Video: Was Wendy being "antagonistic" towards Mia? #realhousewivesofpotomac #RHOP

And she really, anytime she has someone who she considers family, it's like she's really holds onto it and has like a deep passion for it, maybe because of where she came from.
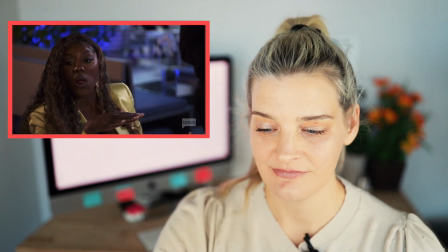250s
Just a thought.
It took a while for Mia and I to gel. Mia can be a bit much when you first meet her.
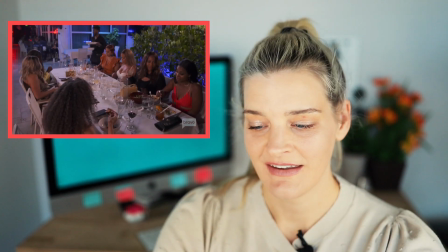255s I try to explain that to her sometimes. I'm like, Mia, you're a lot.
Okay, so this is such a great example of setting up. Like if you can think of like a volleyball game, you set up the ball and then you spike it over the net. They didn't have to leave in the scene. Obviously, Jacqueline's sort of a side player. I'm really liking her, by the way. I don't like how Mia's treating her like garbage, and I love that kind of storyline. Here she's talking about how Mia can be a lot and how a lot of her friends friends put up with the BS. I think that's kind of what she's saying. Like, you know, I don't put up with her BS. You know, so a lot of other people do. I definitely wouldn't be friends with her if we had just met as adults. Like, all those things are crazy. She's definitely setting up to us and to all the women some foreshadowing that Mia is a lot. Even though we know it, it's still kind of planting this thought in our head. So then when Mia comes in after this whole thing talking to Peter, the tension is just being built.
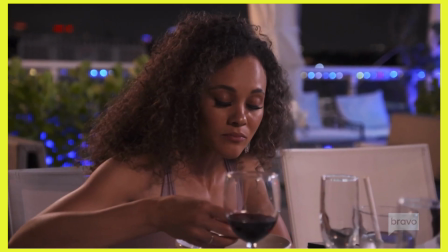310s
That's all that's really happening. And one thing I want to point out is the editor's cut back to Ashley sort of eating while she's listening.
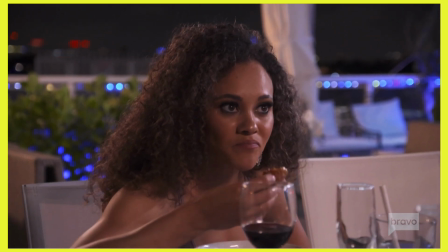317s
I've talked about this in previous videos, but I think they cut to housewives eating or drinking whenever they're listening to some tea being spilt. To me, it's like the equivalent of like sipping tea while you're listening to some gossip. And that's kind of what's happening here.
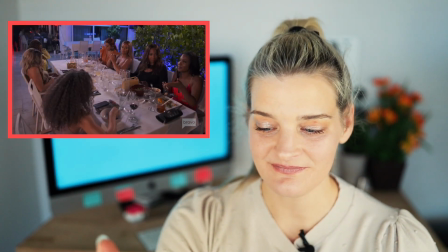331s Because I've known her since we were kids, it's okay. But I'm like, if I would have met you and as an adult, would we be friends?
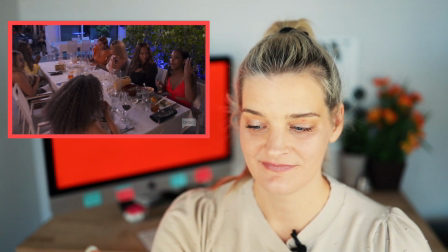337s I'm not sure. Oh, really? I don't know, because we both have strong personalities.
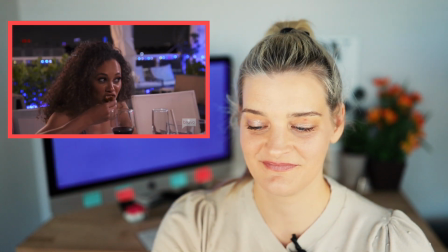343s Where's Jackie Tommy?
Right, so Ashley's just listening and eating, and then the music comes in when she says, but I'm like, if I would have met you and as an adult, would we be friends?
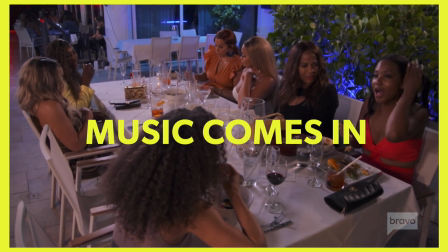352s I'm not sure. Oh, really? I don't know.
It's really setting some tension here.
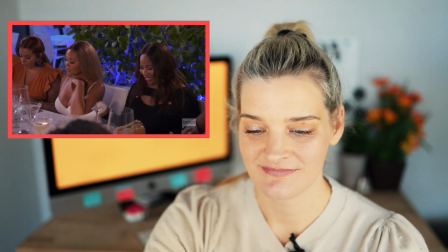357s She likes to be bossy over me. Me her. Oh, that's funny. I'm probably her only friend that doesn't go with all the shit she got going. Hi, ladies, I'm back.
Okay, so as soon as she ends that, they have a big, like, sort of cymbal sound. And then we see Mia, you know, strutting in, looking gorgeous.
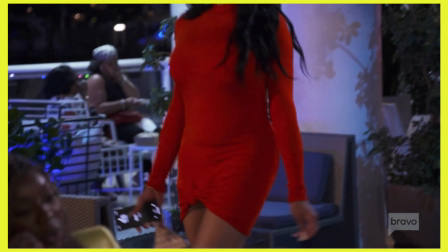379s
I think her dress is so pretty with her hair and her lips and all that stuff. She's walking in and it's right after this whole thing with her friend. Now, did that happen exactly like that? Did the friend finish her last sentence and Mia walked in? I highly doubt it, but the editors made it look like that and made it look like the timing was perfect. And that's just the magic of editing, and it makes it really fun for us to watch.
Hey ladies, I'm back.
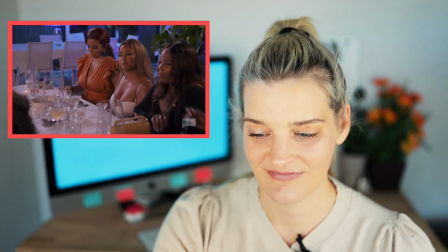402s What was the big conversation about?
Okay. See, this is why I love Mia. She's just a great housewife. Giselle is stirring it up as usual.
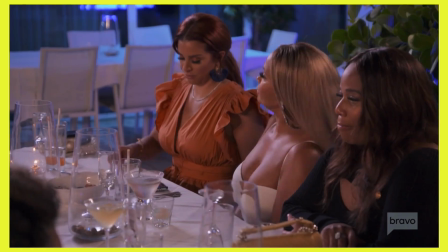414s
She asks the question.
What was the big conversation about?
And then Mia does this big eye flick.
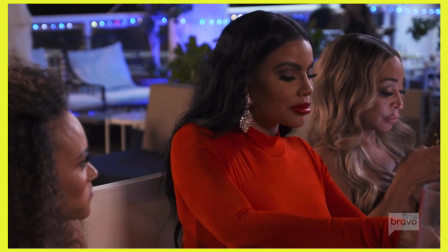419s
And as the eye flicks over to Wendy, they do the sort of knife sharpening stinger sound that we've all come to know. It's emphasizing, you know, what we're seeing in our ears, if that makes sense.
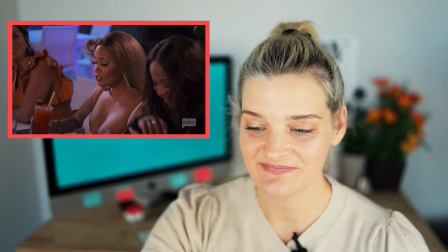432s Ah! Who are you side-eyeing? So early, I was on the FaceTime call with...
So all the little reaction shots to Charisse and then Mia licking her finger. Because this scene takes a big turn where there's sort of an explosion, the tension is just being built and built and built. And we've talked about this a lot, you know, on this channel, but there's so many ways to build tension. And one of them is these reaction shots, you know, coming from the women, adding these little sound effects that enhance the reaction shots,
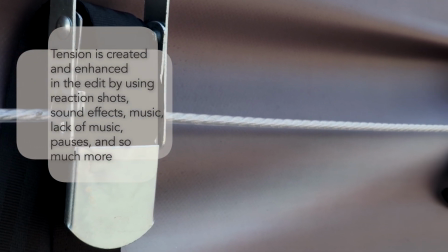463s
putting space in there, taking music out, putting music in. You can feel it as you're watching, that tension is being built.
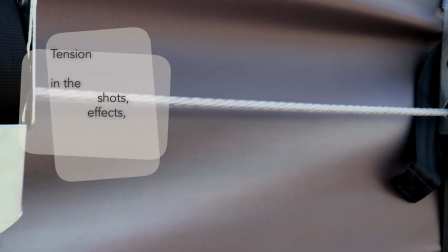470s
And if you strip away everything that I just said right there, it's probably just kind of like a boring sitting there around a table scene, if you can picture it. With all those extra things, we as an audience are definitely leaning in.
FaceTime call with Peter.
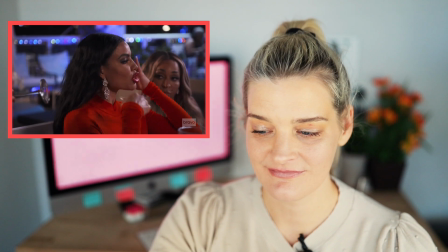485s I told him who was coming.